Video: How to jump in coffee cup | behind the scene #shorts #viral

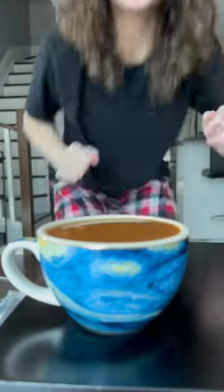(0:00)
Here's how I jumped into a cup of coffee. First, I filmed myself placing down the mug and jumping into a cannonball.
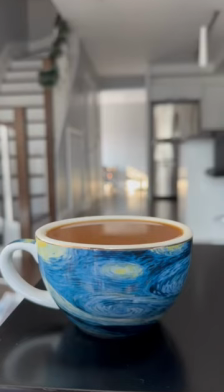(0:06)
With the camera still rolling, I needed to get a shot of the coffee splashing. I decided to drop a ring in it, since it's a small but heavy enough object to cause a good splash.
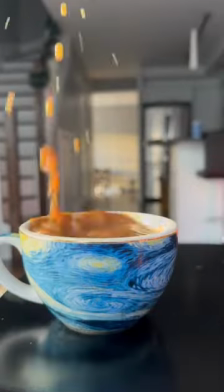(0:14)
Getting a good one took several tries, and many cleanups.
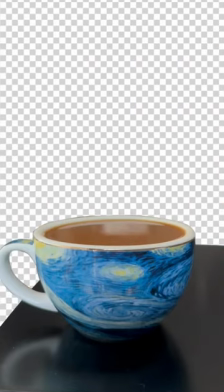(0:21)
I masked out the mug with the splash, and then added in me jumping, and put an empty background behind it.
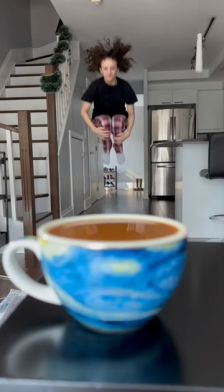(0:26)
Then, to hide the cut from the original footage to the pieces that I just put together,
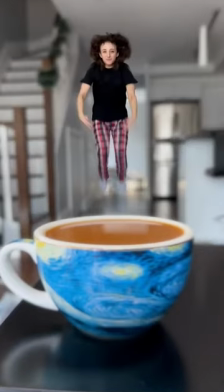(0:30)
I created a fake focus pull from the background to the mug in the foreground by adjusting the blur and size of each.
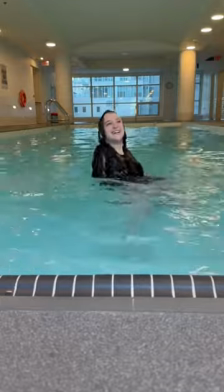(0:36)
To pop up out of the coffee, I filmed a shot of me swimming in a pool with a stained black t-shirt on. Because the water was so blue, it was actually really easy to adjust the colour of the water to match the coffee.
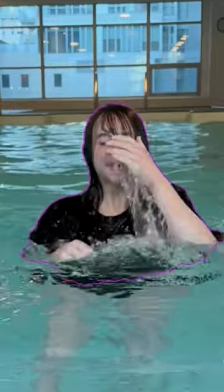(0:45)
I feathered it out so the waves would blend into the coffee more, then I duplicated the layer and used the rotoscope tool to mask out clean edges of myself.
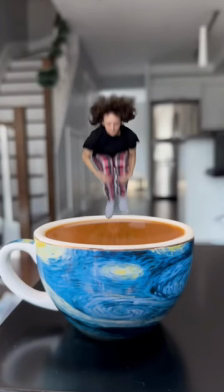(0:51)
After that, I added a fake reflection and some sound effects for the splash, and voila, that's how I took a morning dip in my coffee.